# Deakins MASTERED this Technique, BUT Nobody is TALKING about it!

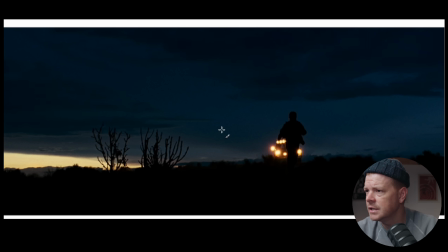So again, we're seeing how this works. Even the sky is brighter than our character. This is about all is lost. Okay, great. I think we're seeing some things. I think it's mystery. I think it's hopelessness. I think it's moments of all is lost.
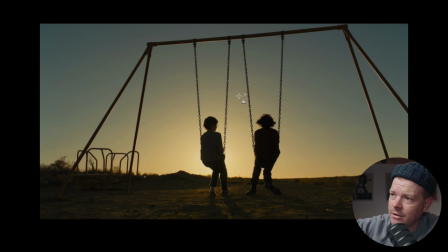So this is the goldfinch. I think this is a really incredible one because maybe this feels like hope. Is this hope? Is this connection? Is this beauty? They're silhouetted against a beautiful sun-setting sky.
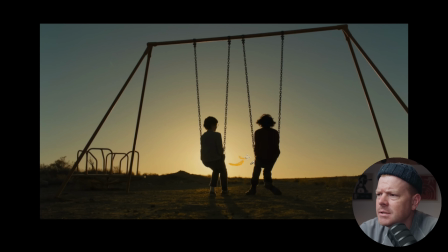This one's an interesting one because it's about sort of proximity and placing them in time and space. Yeah, I don't know. Full disclosure, I haven't seen The Goldfinch. I just know that this is from The Goldfinch. I know that it's a beautiful film.
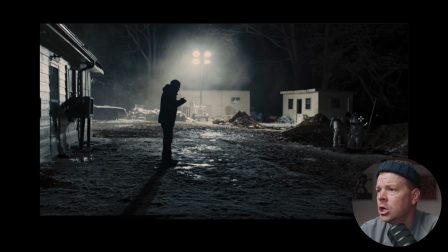Deakins doesn't shoot anything that's not beautiful. Okay, this is from Prisoners. This is another one. This is about all is lost, hopelessness, isolation. That's all of these things. Look at him silhouetted.
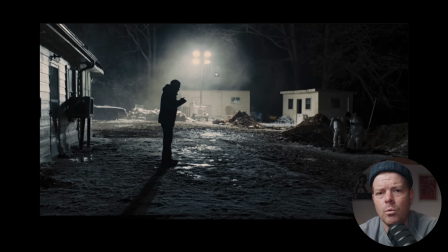Man, this is a great thing to steal too, guys, because we might not have access to huge studios where you can build 250 space lights above you and we can put 8 Dinos in the background so you can blast in green light and you can have homemade color filters from Lee to be
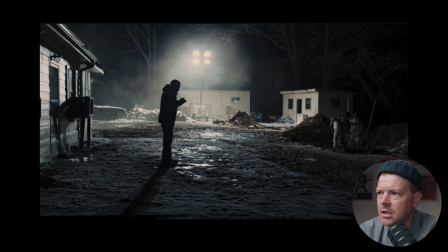able to get you the exact colors that you need, like Deakins can. But you know what this is? This is a big-ass work light, you know? You might not actually be able to afford to get one of these work lights. I might not be able to afford it either, but I think the answer is it doesn't have to be that. This could be a halogen light that you get from Home Depot for $25. It doesn't matter. The idea is that this is super bright. Look at this. What is this? Atmosphere? Guys, okay, that's another thing that we're learning.
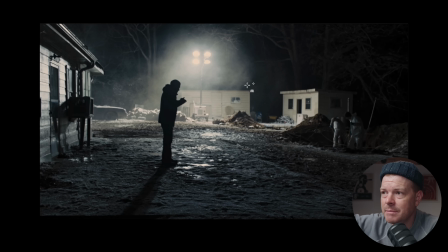You want depth and texture while you're backlighting somebody? Put atmosphere, because it actually makes it glow around him. So it makes it feel, I would venture to guess, if there wasn't Atmos here, he would feel less silhouetted because he'd be against dark stuff, right? So you probably want the atmosphere to make it feel even more silhouetted. So that's a good technique to learn too.
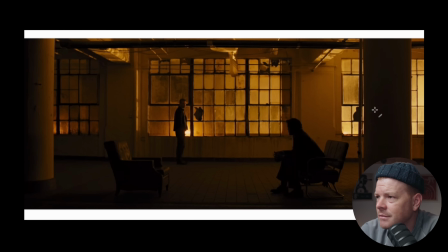That's one I'm putting in my quiver to remember. This is another really common lighting style that Deakins has, this sort of like sickly yellow. I feel like that happens a lot in Blade Runner. I feel like that happens in this. Man silhouetted.
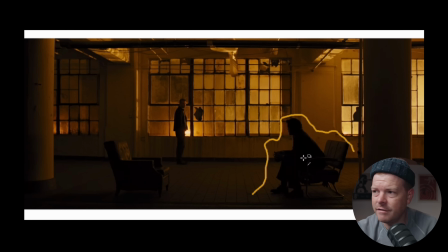Mystery. I bet it's about mystery. I have a feeling the silhouette is mystery. Okay, let's keep going.
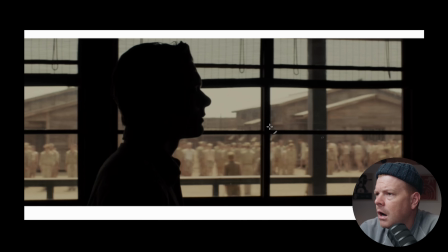Okay, this is Unbroken, which is a period drama about a World War II track and field runner who is captured as a prisoner of war by the Japanese. Once again, this is one of the easy versions of this technique, which is like bright direct sunlight is hitting all of these guys.
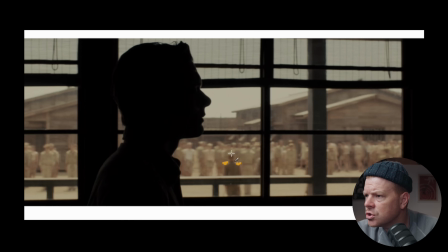Like here, like you can see, look at the edge of his shoulder, look at the top of his head. It's like this is all direct sunlight. It's like noon, 1 p.m. It's so bright. So all you have to do is expose for this sky so that it's not blown out, so that it's dark and probably where it's at, I don't know, 60 IRE maybe or whatever.
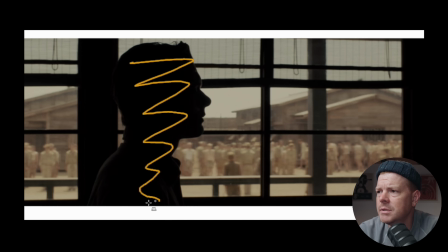This character is going to be dark. Great. What is this showing? Separation, isolation, all is lost. I mean, he's a prisoner of war. So whatever it is, it's not great.
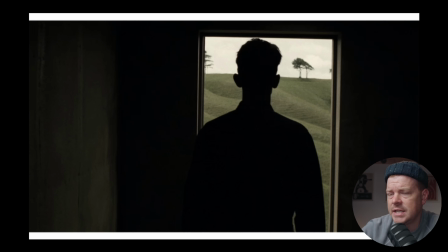This actually kind of feels like hopefulness and revelation because he is in a darkness and he is going to the light. So it's almost the inverse of the way that we've been using silhouette before. Again, this is all hypothetical, and I'm really trying to lean into how narrative helps you establish these techniques.
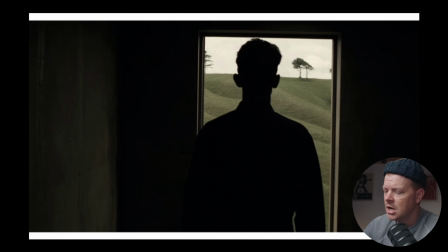So, like, tell me if you disagree about some of the premises on here. So far, mystery, all is lost, hopelessness, isolation. This feels like hope, though. The antithesis of what I was saying previously. Look at this, guys.
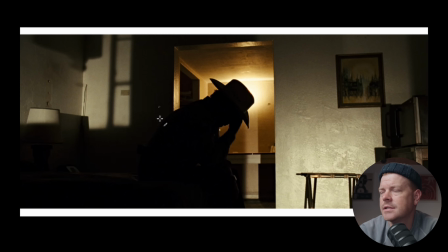Come on. All is lost. Incredible moment. This is hopelessness. This is Josh Brolin's character in No Country for Old Men. The thing that I love about this shot, that I'm absolutely obsessed with about this shot,
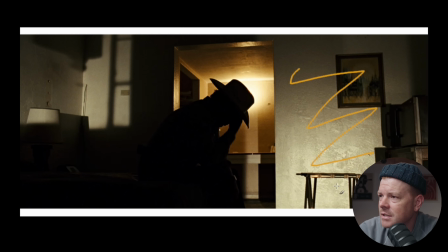is that this element is brightly forelit. This element is basically a car coming into a parking lot or some bright light coming in through the window that he's at, but he is still silhouetted.
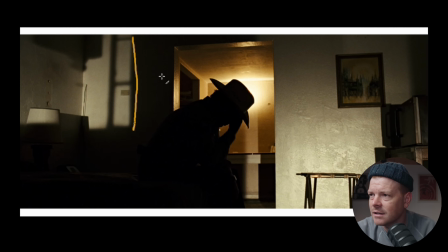They blocked the light in a way that he is still so incredibly down. And what do we got going on here? Backlit. Bright backlight. I think this is one of the most compelling frames that we've looked at so far.
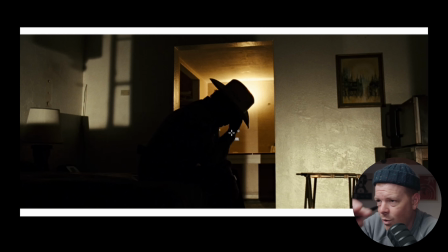It, like, just the way that it's structured, the composition, the way that the lights are edging and cutting through this room, and the fact that they've cut it very specifically so that he is not in the light,
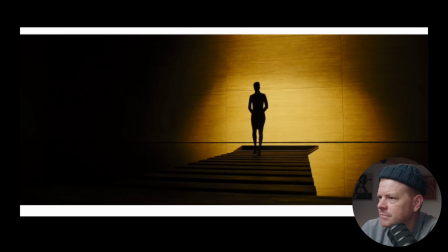I think is chef's kiss. Some people say this is another one of those like yellow sickly sort of lights. This is from 2049. This is about mystery. I would argue it because it would be like, hey, what is her character about?
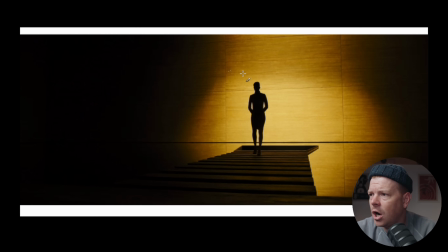What information is she about to bring into this scene? She's walking this way. Just one hard, incredibly bright light behind her.
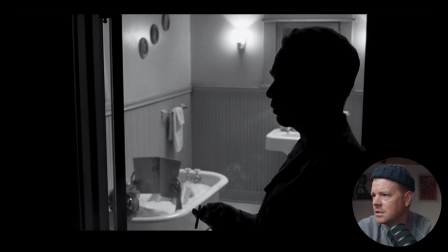So when in doubt, bright light, just smash it into something. Okay, so now we're back in Cinetracer.
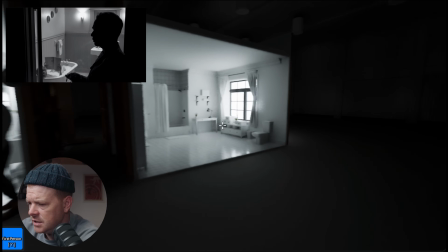This is my Silhouette 2.
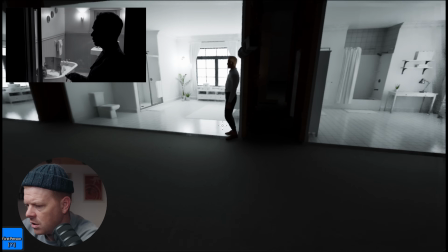So they have some prefab sets that are bathroom sets, and they don't have one that's exactly like the bathroom in this.
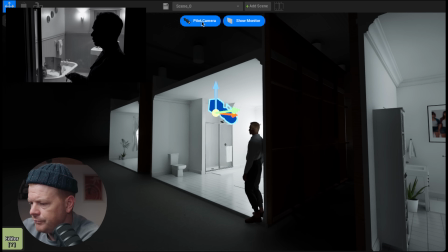I don't have another subject in here, but I did just fudged it a little bit so you can kind of see what we're talking about.
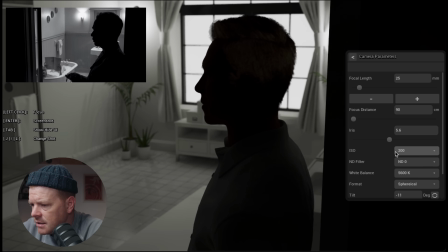So you can see how this is like we got bright lights in the background. I got sconces that I put in here so that we're exposing.
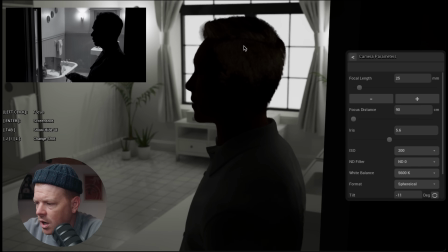Again, I'm at 5.6. I'm at ISO 200. My focal length is 24. My aspect ratio isn't the same as this, but I think that you get the idea.
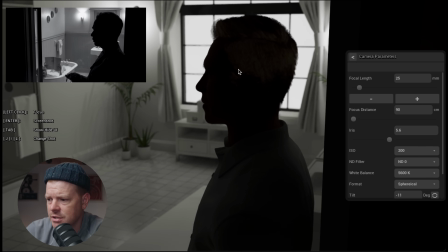You can see how you can start to create interest and depth in images. This is a frame through a frame right here, and this frame right here is really nice.
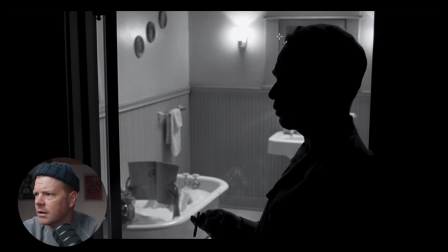And then everything is so bright in here. And there's almost no fall off on him. I mean, you can see it wrapping around a little bit here because it's about just ambient level bouncing around in the room, which is really great. But it means that they're really, really down on this as far as exposure is concerned.
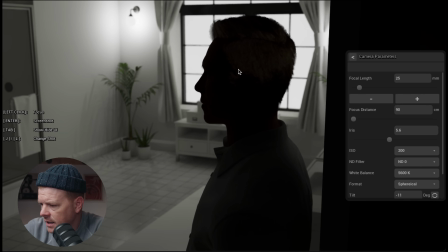Anyway, you can see, like, again, if I open the lens up,
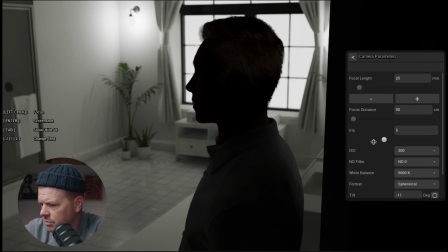like, this gets really bright and blown out, but you bring it down, it kind of hits the vibe, right? So yeah, light the space really bright that your character's standing against and expose for that brightness.
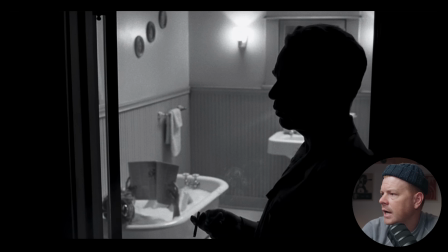That's what we're learning here. Okay, just a couple more images, and I'm going to go through them really quick.
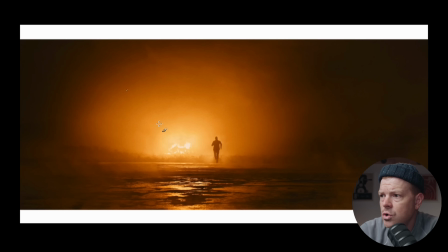This is from Skyfall. A huge mansion is burning behind our lead character. Okay, he's running away from it. This is about all is lost. This is his childhood home burning in front of him. He's running away from it as a horrifying killer is trying to track him down. This is a really good one too.
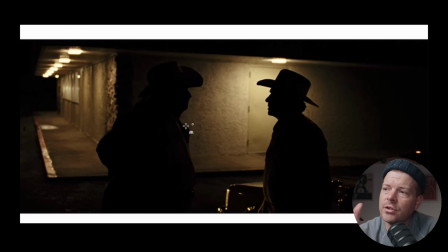I think this is cool because everything that we've looked at so far has been really, really deliberate in its craft and the way that it's built and all that sort of stuff. And I think this is a really cool choice because it would be so easy to me to build a large
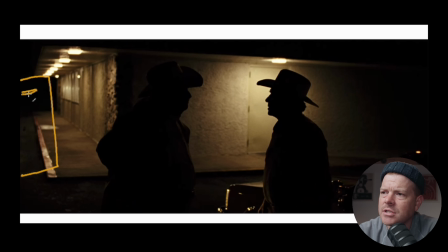8x over here and bounce some light into it to bring ambient level this way, to back edge this guy, to front key this guy, and to do the same over here and to cross key them with such large soft fixtures that he gets edged here and he gets edged there.
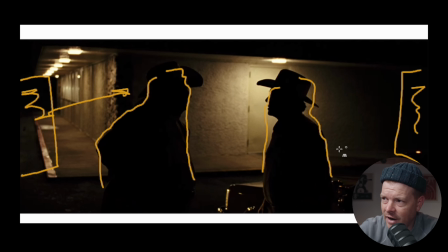That would be so easy to do. I would do that if I didn't make a conscious choice that these guys needed to be silhouetted. If you were just left with the option to be like, hey, we got a scene that's taking place outside of the side of a hotel,
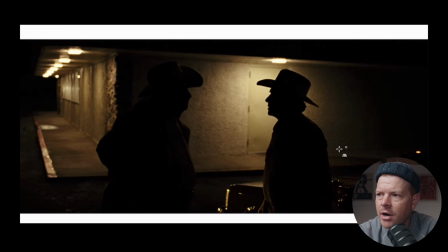just around the corner from the administrative office, and it's stucco and it's got some brick trimmings, and we're going to do a little bit of a wet down, like a half-ass wet down, and we're going to have the characters talk to each other with these big cowboy hats.
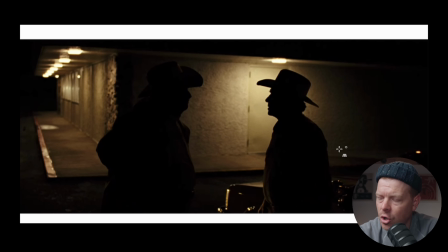How do you want to light it, Nate? I 9 times out of 10 would not light it like this unless we made the conscious choice to do this. And that is why Roger Deakins is the best, and I am a plebe who is constantly trying to figure out how to be better at this. I think what Deakins always does is so incredibly striking.